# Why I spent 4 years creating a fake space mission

Alright, so the meteor hits my ship, and the video ends right there, and my channel goes dark for two months. This was my elaborate way of taking a break from YouTube. Of course, I can't make new videos. My spaceship just exploded while I was inside it
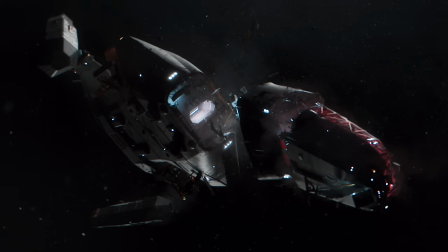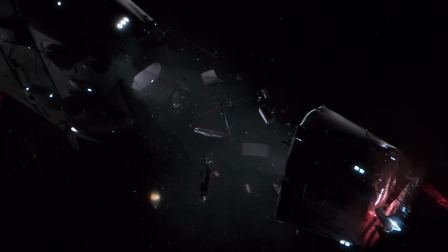1507s
And this brings us to the final episode the most cinematic one of all I really hope you'll check this one out if you haven't already. There's a lot of interesting stuff to talk about here
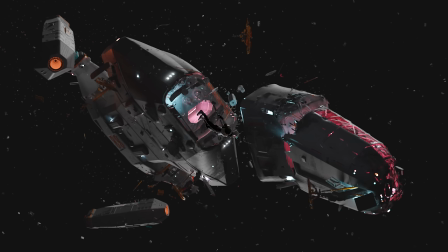1518s
The majority of the software that I used was all blender I didn't know how to use blender before this project I learned
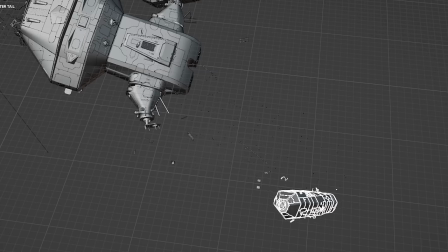1525s
how to use it and I just started like ripping apart the model I like copy and paste random stuff,
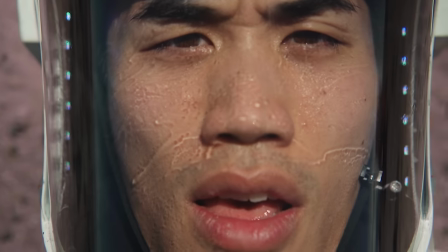1532s
just like throw it around and like see see what that looks like.
Your ship collided with an asteroid and you were thrown into space.
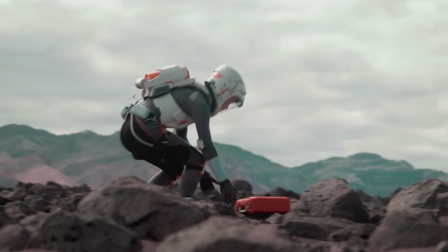1541s
This was the moment where you flip open the crystal thing and you see there are crystals there that we know as the audience you could use to time travel,
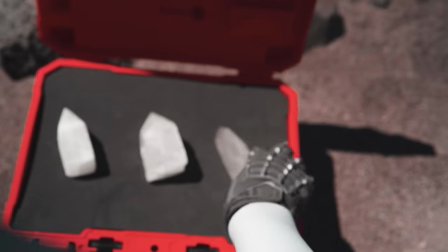1547s
but to do that you would have to betray the friend that you have been working so hard to protect. He sees you can do it and you don't and that choice makes you the right person to protect these crystals.
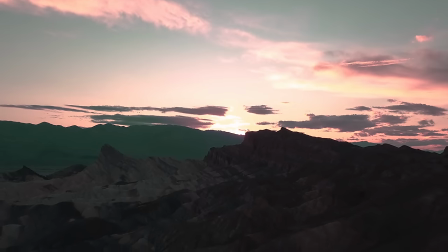1558s
So this was another one of the ways that I wanted to involve music in the storytelling which is this simple classical piano
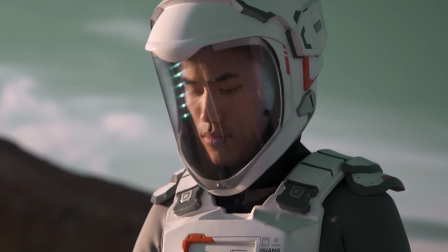1564s
piece that I composed that my character comes up with when I'm thinking I'm gonna die on this planet.
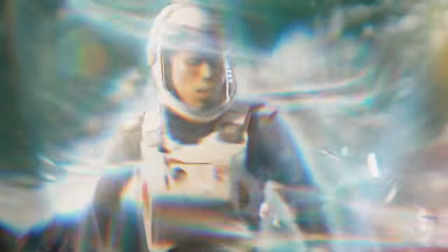1572s
It turns out Horace has a way to send me back home and after we say goodbye a more polished
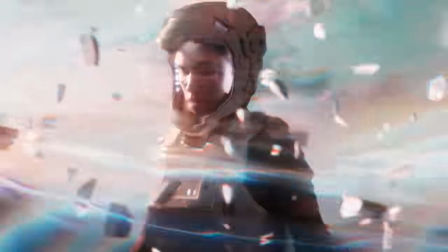1577s
version of the piece comes in as the soundtrack to me being beamed back to earth.
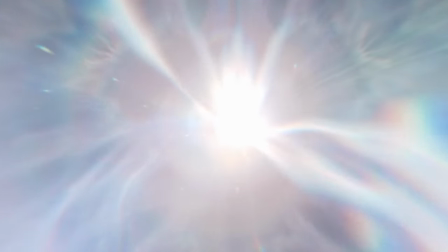1581s
We do some dramatic Space Odyssey style stuff, stock footage of nature, a bit with my baby.
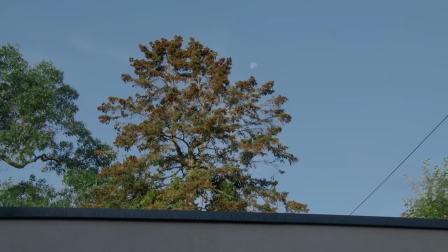1586s
I managed to get this shot where I panned down from the moon to my studio. Felt like that was very fitting.
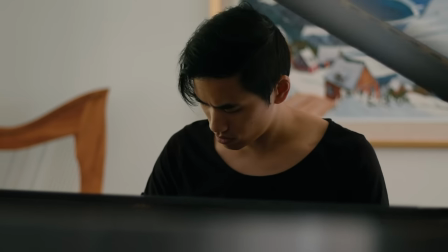1592s
And as the piece comes to a close, you see that it's me back on Earth playing the piano. So it just felt like a nice way to bridge that journey. Shout out to my good friend Nare Sol, who actually played the piano on that piece because she is a much better pianist than I am. And if you like it, it's up on streaming services now, by the way. Finally released it. It's called Swan Zong.
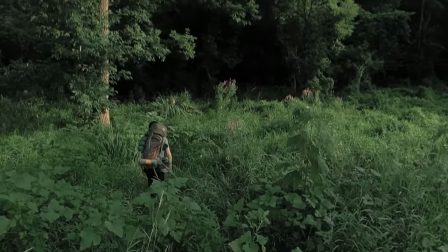1610s
So we end the series with me going off to hide the time crystals.
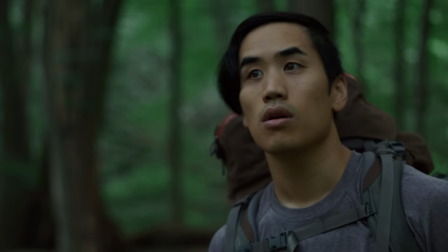1613s
We didn't want to end it with like a perfect ribbon on everything and we did also hint that I inherited some of Horace's powers But I don't think we'll be doing a part two. I'm really glad that we did it It was some of the most fun I've ever had on my channel But it's like that Churchill quote about life.
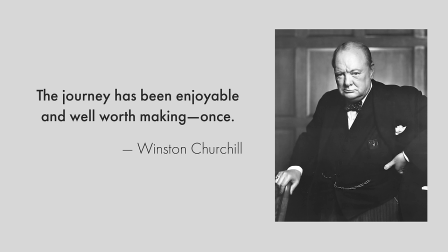1630s
The journey has been enjoyable and well worth making once I Recognize now that space-time tried to do too many things.
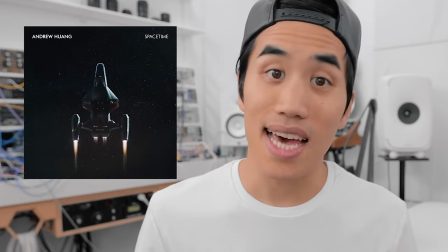1638s
It was music tutorials. It was music promo It was social media commentary and parody.
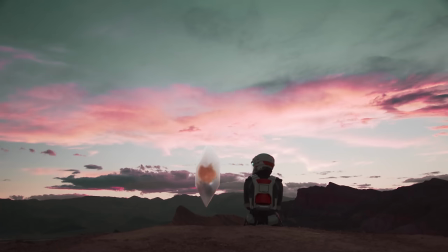1643s
I was trying to tell this space story I thought I had a vision that pulled all these things together But in the end,
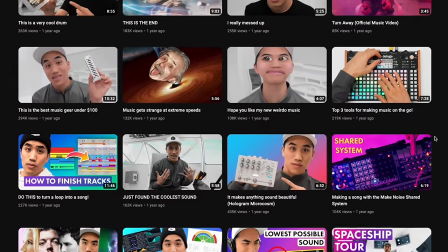1649s
I think most of the elements were weakened by being mixed up with all the others looking back I think the trickiest thing was that as soon as anybody saw any
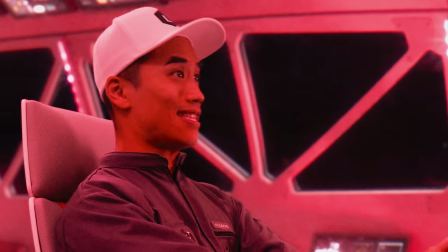1657s
of this as music promotion Everything else was seen through that lens the space adventure wasn't because I wanted to tell a story It was just a gimmick for my album
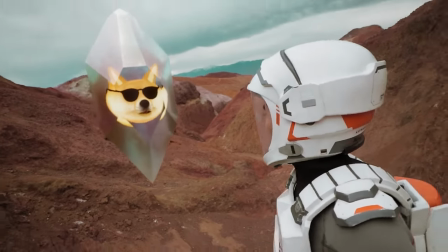1665s
creating this fictional world wasn't about raising questions about authenticity in social media It was just confusing or I was desperate for attention or jumping the shark. Ultimately, I consider space-time a creative success I love the music and the videos and the story that came out of it But as a promo campaign, iffy, as an experiment with format, hit and miss, and as commentary, kind of a fail I'd love to hear your thoughts on any of this though And I hope you enjoyed the videos and the music but maybe most importantly I hope we can all remember that the things we see on the internet we might not have the context for we might be misunderstanding someone's tone or intentions, or they might not be real at all.
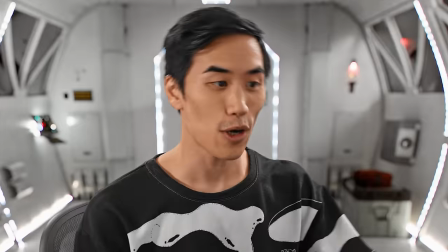1705s Let's go, Brick.
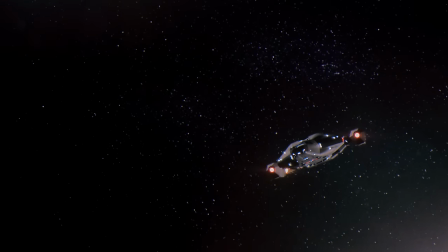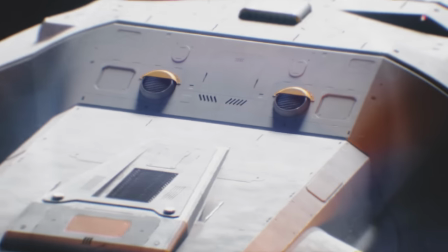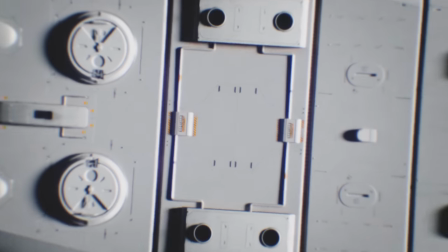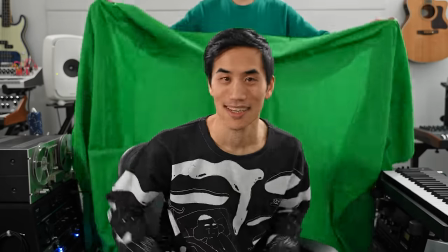1722s Sweet! Got it!